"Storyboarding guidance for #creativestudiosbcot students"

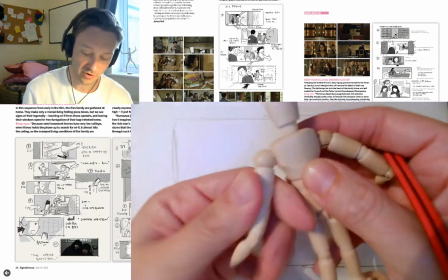I'm not very good at drawing, but I'm going to try. Okay, sort of like so.
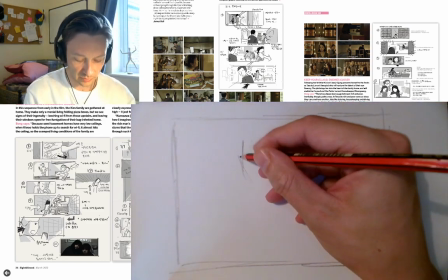Okay, so low angled shot I'm going to give them here. So this character's going to be mid-30s.
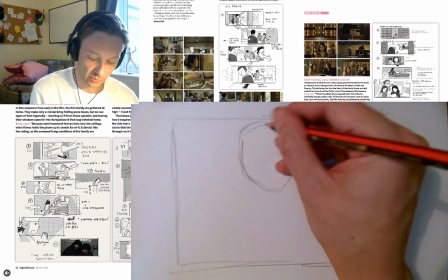So I'm going to try to make them look quite heroic with a nice square jaw there. And I'm going to, as you can see, I'm sketching it.
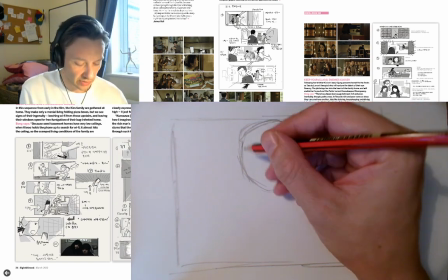The reason I sketch things like so is that if I make mistakes I can just go over the line and thicken
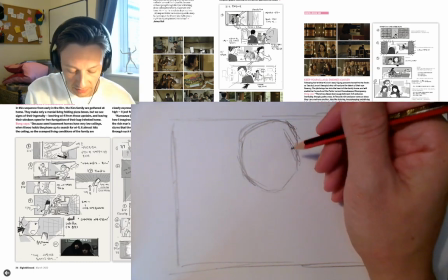it up to make it look a little bit better if I find that I've not quite got my dimensions right.
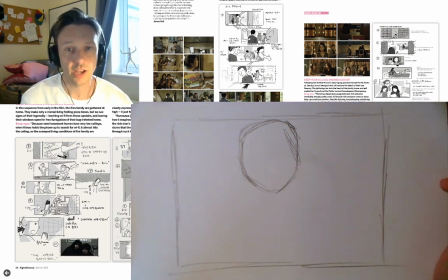So nice square jawline there, quite heroic. I want them to have a bit of a cool dude haircut, I suppose.
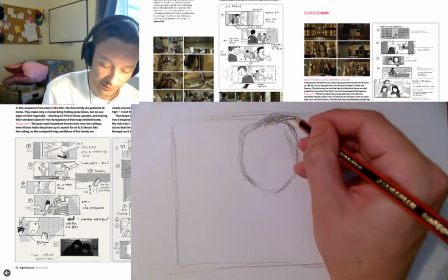Now, am I ironically going to draw myself now and reveal myself as a try-hard wannabe hero?
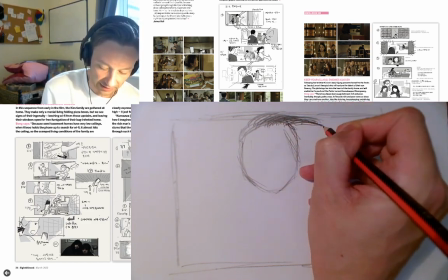We'll see. Like a ridiculous, outlandish, like a brand almost haircut here.
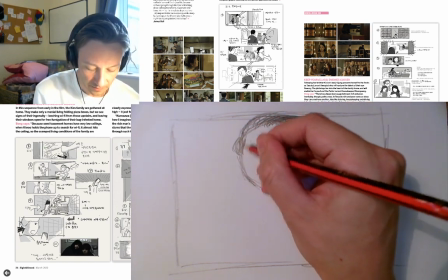God, it is me, isn't it? Okay.
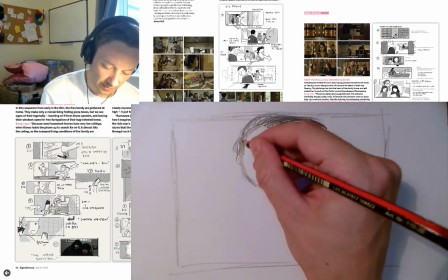There we go. And I want them to
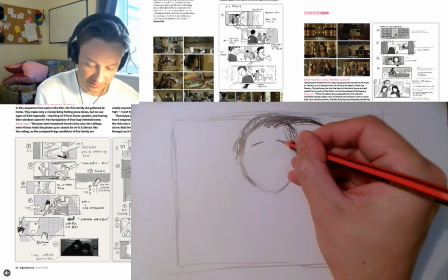have sort of like soft eyebrows, sort of like a boy band figure, trying to look cool and sympathetic for the fans.
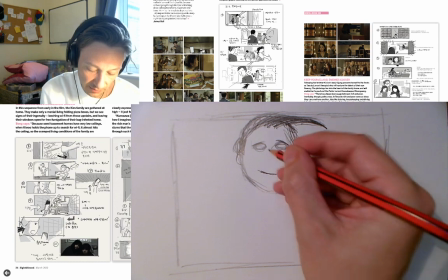A little smirky grin, I suppose. There. Okay.
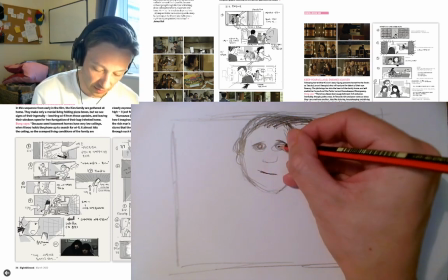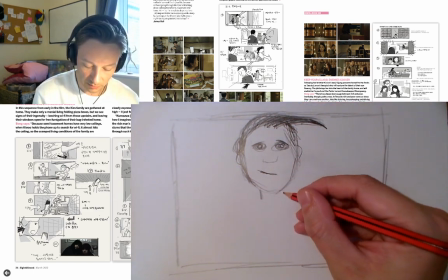There we go. Okay, and I want them to sort of look like from quite a low angle here, I suppose.
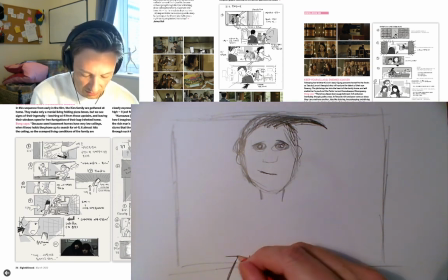So I'm going to, at this point, indicate to my camera crew that this is a low angled shot.
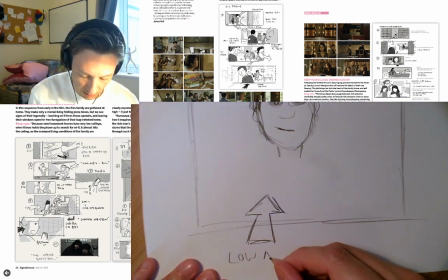low angle.
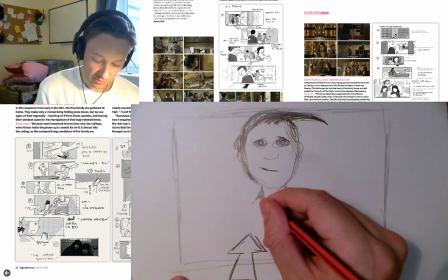And I want them sort of like a Wonder Woman style pose.
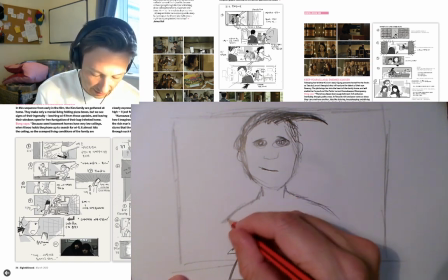Hands not quite on the hips, but all but on the hips, if you know what I mean. Shoulders looking quite broad, quite confident, and
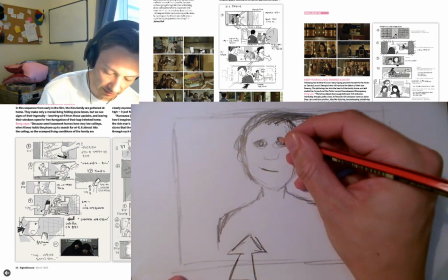I'm going to have him wink as well. So, yeah, okay.
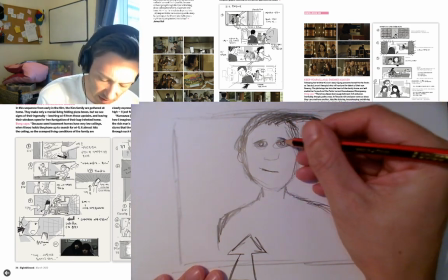How can I show him winking then? So I'm going to, at this point here, I'm going to draw around the eye.
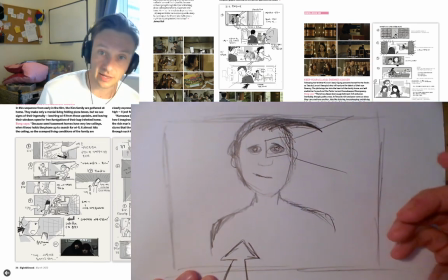I'm going to expand that out, and I'm going to just put a little
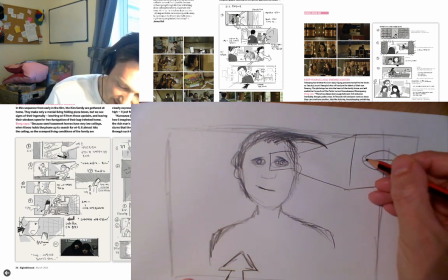eye there, sort of like the eye is closing. Wink.
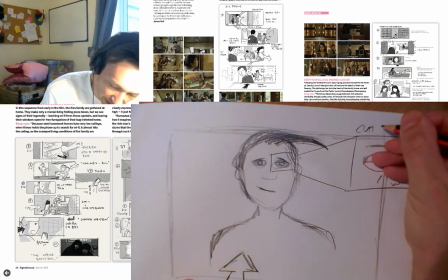It's like a cut in. I'm going to cut in for that shot there, and then cut back.
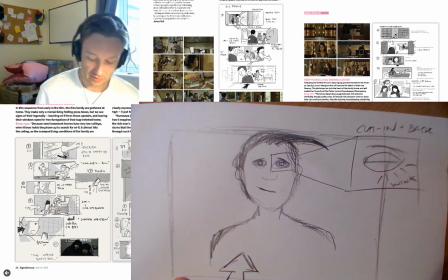Cut in and back. So, ding, and cut back out.
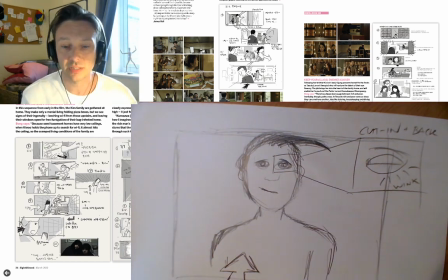Okay, there we go. What's it going to be wearing? Got to think about the semiotics, haven't we, in terms of what they're wearing, what they want to communicate to other people in the world.
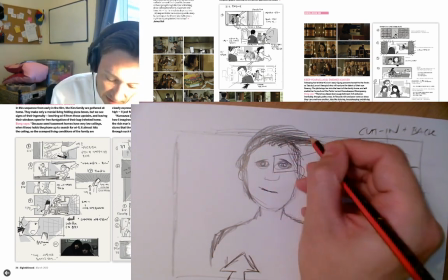I think this person here is probably going to
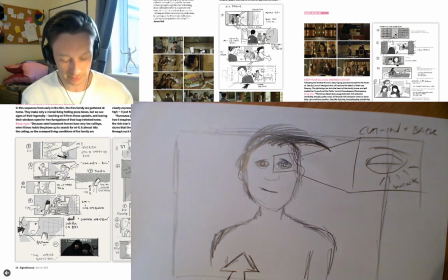show that, trying to reclaim the youth that was taken away from them, I suppose, because they were cyberbullied somewhat,
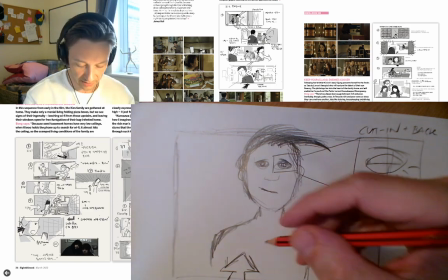so now they're appropriating young cool people haircuts, but they are much older.
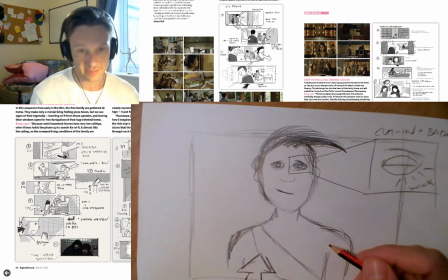I'm going to give them one of those supreme bum bag things that you hipster kids like so much,
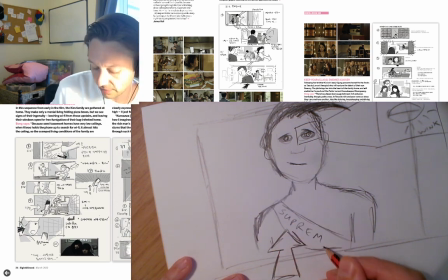because on a guy approaching middle age, I think that'd be quite a funny juxtaposition.
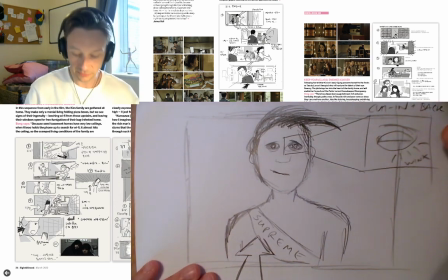Wrinkles there as well. Okay, that's the first shot there. Now we have the
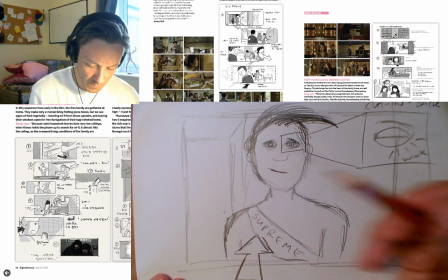door just here, so they've entered through here, and we're going to have a lectern just here as well.